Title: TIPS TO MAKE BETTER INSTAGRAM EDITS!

Yo guys, welcome back to my YouTube. Well, it's been a long time before. Yo guys, welcome back to my YouTube. It's been a long time since I've done a video, and today I'm coming with you with a tutorial which I haven't actually done before on this channel. I'm doing a few tips for better Instagram videos because I make a lot of Insta edits, and I know if you scooter or do any sort of action sports you probably make Insta edits, so I just thought I'd do this video to help you out. Before I start rambling on, let's get straight into the video.
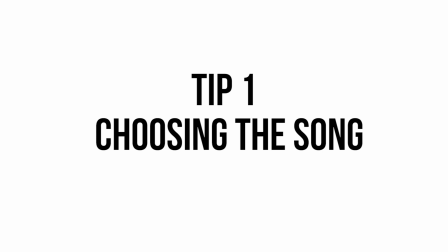Okay, so we're going to start with tip number 1, which is choosing the songs for your Insta edit. My personal opinion is you should always use songs which you would listen to on a daily basis. So take your favourite song in your playlist or your favourite artist and use songs from that person. And time it with the sort of edit you're going for. So if it's a street, more chill edit, you will want to use a chill, slow-paced song. But if it's a fast-paced edit or bangers or really good clips, you might want a faster-paced song.
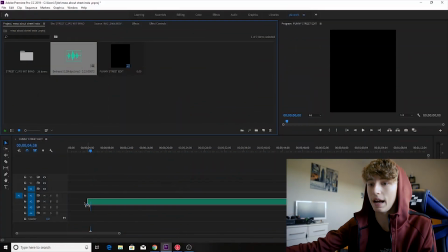(1:04)
So for this edit, I'm using a song called Betrayal by Asko, which we'll give that a quick listen. I'll go to the drop.
So let me tell you about this guy. Once upon a time, this nigga was my guy. Wallah, I swear I would've died for the...
So as you can tell from that, that's a very chill, sort of slow-paced UK rap song, which is what I'm into.
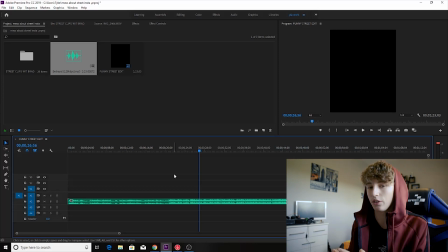(1:23)
I wouldn't use a hyped mainstream song because they're often overused in edits and it gets boring and people get sick of hearing them all the time. So I use songs that are personal to me and what I have in my playlist because I think that suits your edits the best. So we'll move straight into number 2, which is how you should film the edit and which sort of orientation. Always film your edits vertically and not horizontally. This is because if it's horizontal it covers about this much of the frame, whereas vertically it covers about this much. This is because Instagram is a portrait platform. You scroll on your phone like this and it covers up the most of the frame if it's vertically because it's not a horizontal platform.
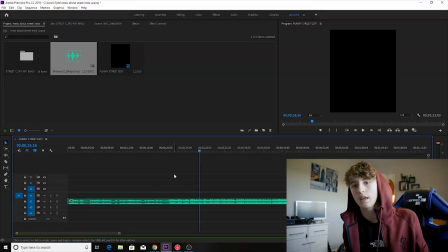(2:06)
Right, that's easy.
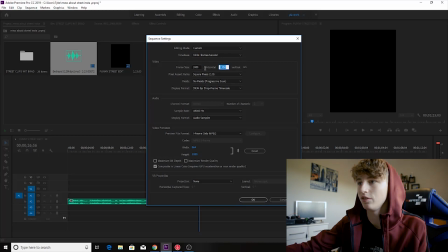(2:08)
I've set up my timeline so it's 1080 by 1350, which is the sequence settings for a vertical video. This doesn't matter if are you using something like Premiere Pro or iMovie, you can always do vertical videos. There's obviously always going to be tutorials on how to do that on your editing software. So we're going to move straight into number 3. Okay, so now we have chosen a song, we've filmed our edit, now we need to start putting it together, cutting it and timing it.
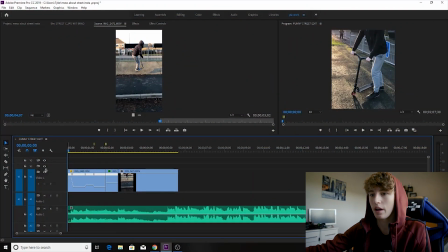(2:43)
So I've started doing this already. I've got one clip edited, this is what I've got so far. Okay, so that's what I've got. So as you can see, I've started it off fast paced, then it slows down,
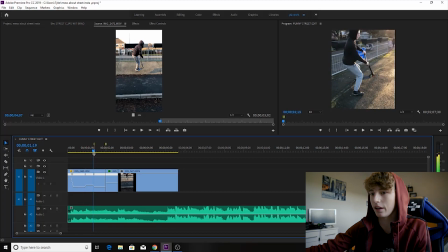(3:00)
slow motion, then it's going quicker again, slow motion, and then I flipped it. Now the reason for this is if you listen to it,
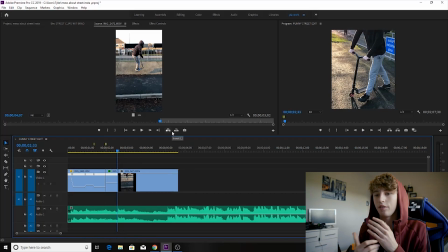(3:11)
cool. So I've timed all of the slow motion and the fast motion and the switching of angles all with the beat of the music.
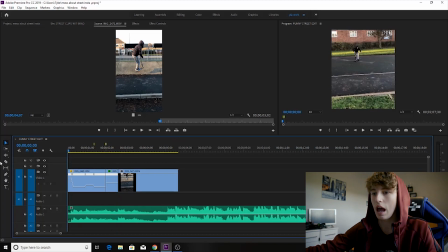(3:18)
So if you listen to the songs, always listen for the beat, so the boom, boom, boom, boom, boom, and that's what you want to time the edit to. So with this, I've started off fast because that's the sort of pace of the music, and then do you hear that ba-dum?
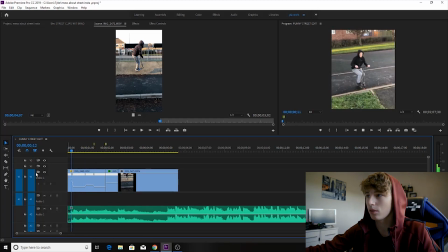(3:35)
That's when I've gone slow motion. Ba-dum. And then I've sped it up again because it's gone dum, dum, dum. So it's gone. Always listen to the music and time it with the music. So that's what I've done here.
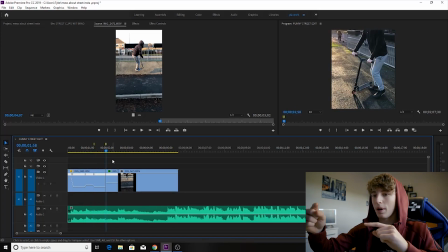(3:52)
So I've got the beats, and when it's on the beat I've sped it up, and then when there's another beat I've slowed it down again, and then there's a big beat here, there's a big hit.
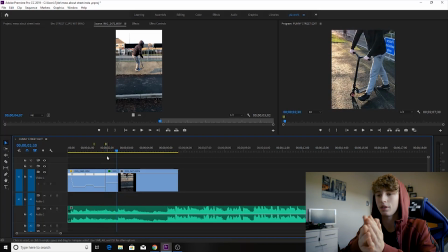(4:01)
So on that hit I've kept it slow motion, but I've flipped the clip so it's the other way around, and that's a big dramatic way of doing this. If your editing software doesn't do this, then you can do simple things as just cutting a clip on the beat and it makes a big difference in your edit, or just slowing it down on the beat.
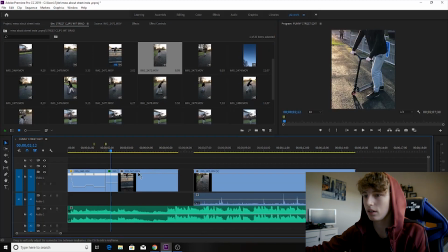(4:19)
So if I get 2 clips here, and I'll show you what I mean. So if we put these 2 together, find a beat. Cool.
So let me tell you about...
So we'll go on the drop just as an example.
So let me tell you...
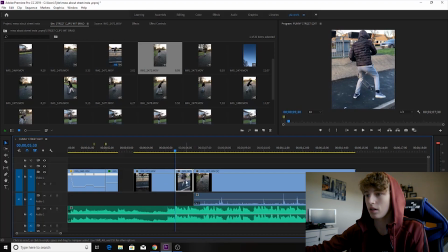(4:32)
So if I get this beat, if I cut the clip here, drag this other clip to the beat, look how much of a big difference this makes.
So let me tell you about this.
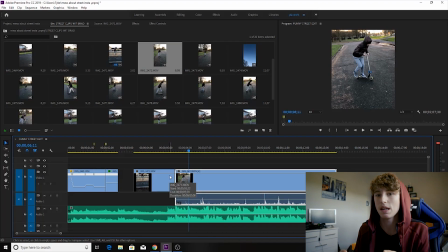(4:43)
See how it just makes the edit flow better when you cut to the beat, and it's just one way of really making your edit a lot better. So that's what I always do. I always time to the beat and cut to the beat. So I'm just going to edit this clip quickly.
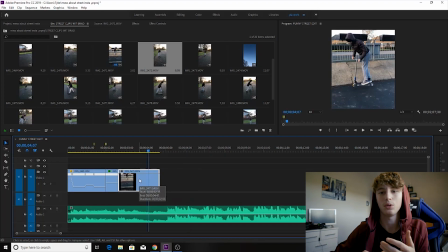(4:56)
I might speed it up, and then afterwards I'll probably show you what I've done.
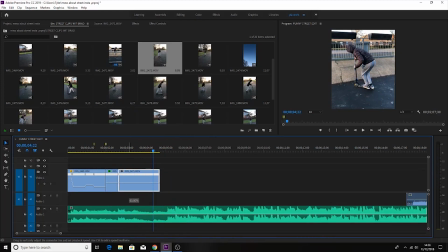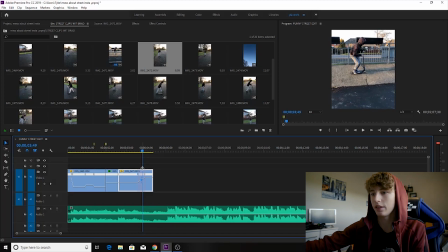(5:07)
Okay, so I've just quickly edited this clip and this is what I've done. So if you listen, so it starts here.
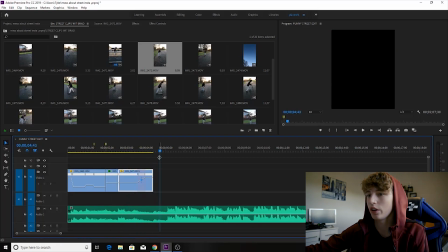(5:14)
Cool. So if you saw that, it's slow motion and then the song kind of goes.
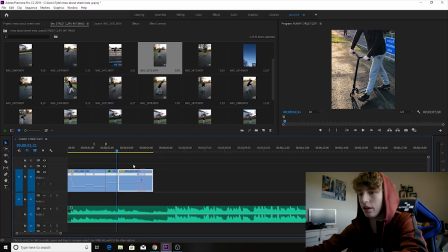(5:21)
So on that, I've sped it up in time with it. So if you look at my waveforms here, that goes down while this goes up.
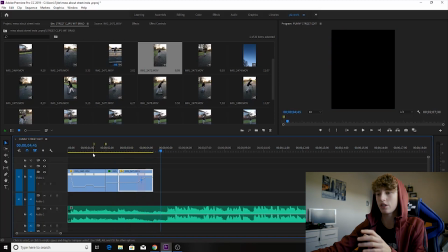(5:30)
Cool. Now this is a very advanced editing software, so if you don't have this sort of editing software, you can just cut to the beat and use your slow-mo on the beat, but because I'm using this editing software, I can time it with the beat, so that's why I've done that. So far I've got this.
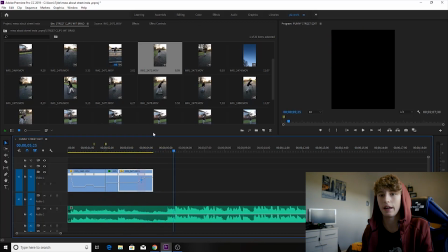(5:51)
Cool.
So let me...
Okay, so that is the third tip, is it? I think it's third. Timing and cutting to the beat. So we'll move on to tip number 4.
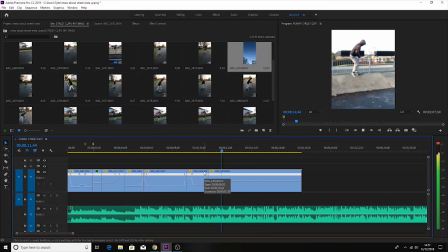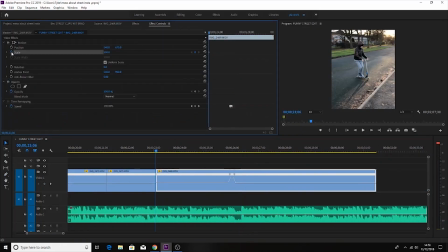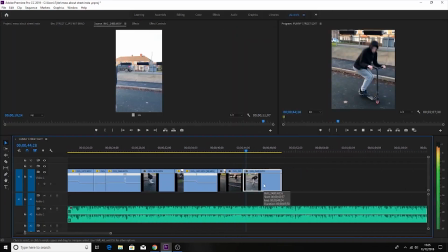Okay, so after you have made all the timings, which I have done, which I will show you now.
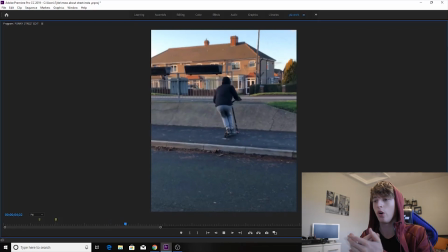(6:32)
Notice how on every beat, or every cut, and slow-mo is on the beat, so that is a hi-hat.
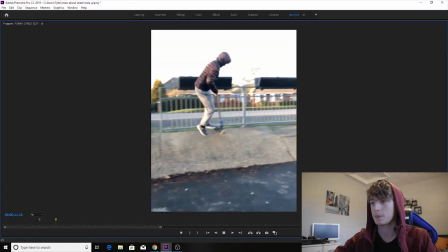(6:39) This nigga was my guy. Wallahi, I swear I would've died for the nigga. Real genuine nigga, just like I. Plus a nigga stay fly.
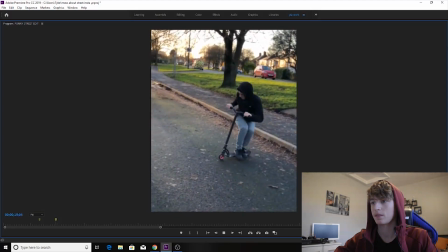(6:46) We came from them blocks that started this thing now. Could you imagine his block be the other side, but we still tight, you know.
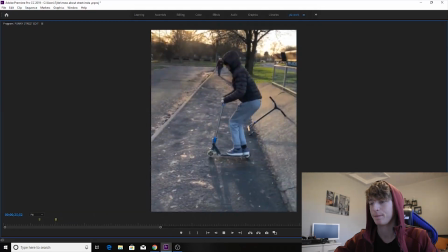(6:53) Real nigga type, he be up in mommy's crib and I ain't even there. And let me take you back to the times when we were killing nights.
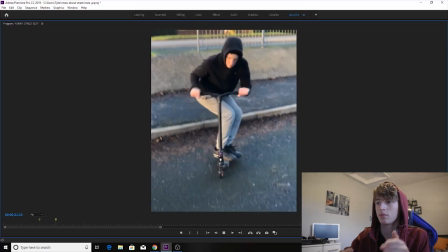(7:00) Throwbacks, matching hats with some killer eyes. Coming true back to back on them killer bags.
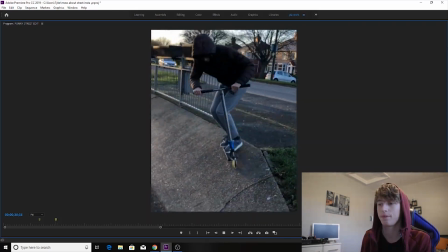(7:05) Breaking bricks at the table when it's dinner time. 04 blowing mad draws on the Binny app.
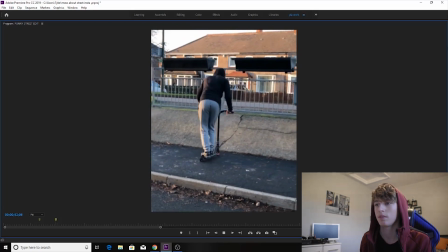(7:10) I swear down from young we've been the winner types. I swear down no one trapped like a lily grind.
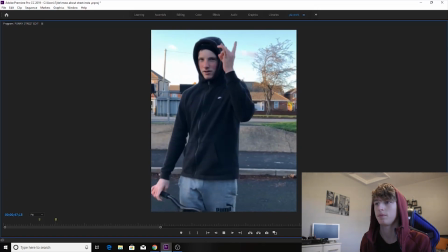(7:15) Nigga we had straps on a silly hype nigga. And that was all in Lily's car.
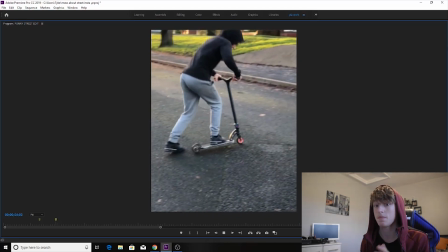(7:20) When I sit down and think back, it's got me sick as fuck. Always something sporty when we pick 'em up, fly into the killer cut and straight dick 'em up, trap boys.
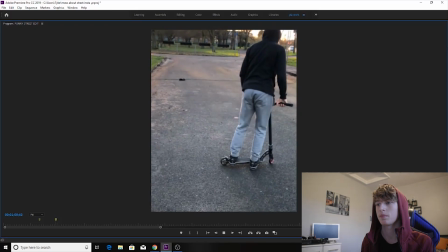(7:29) But one way we stick it up, but more time we hit the kitchen up, so we ain't bitching up.
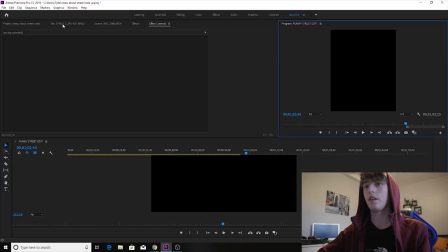(7:34)
So that's the edit I have. So I have timed everything. As you go through the edit, you can see all of these little ramps here.
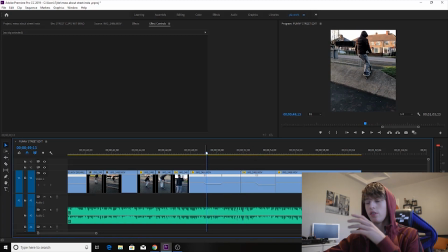(7:42)
There where I've sped up or slowed down the footage, this software allows me to do that in a way that's different to other softwares, and I can ramp it so I can make the slow-mo smooth so it doesn't just go fast, quick, it sort of transitions from 100% to 50%, so it goes do.
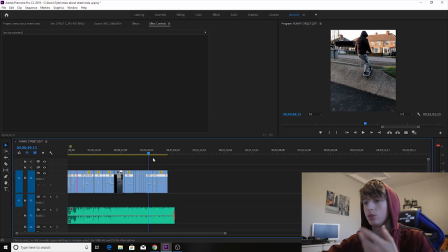(8:00)
The next tip I would have would be to apply effects to the edit. So this could be sound effects or visual effects.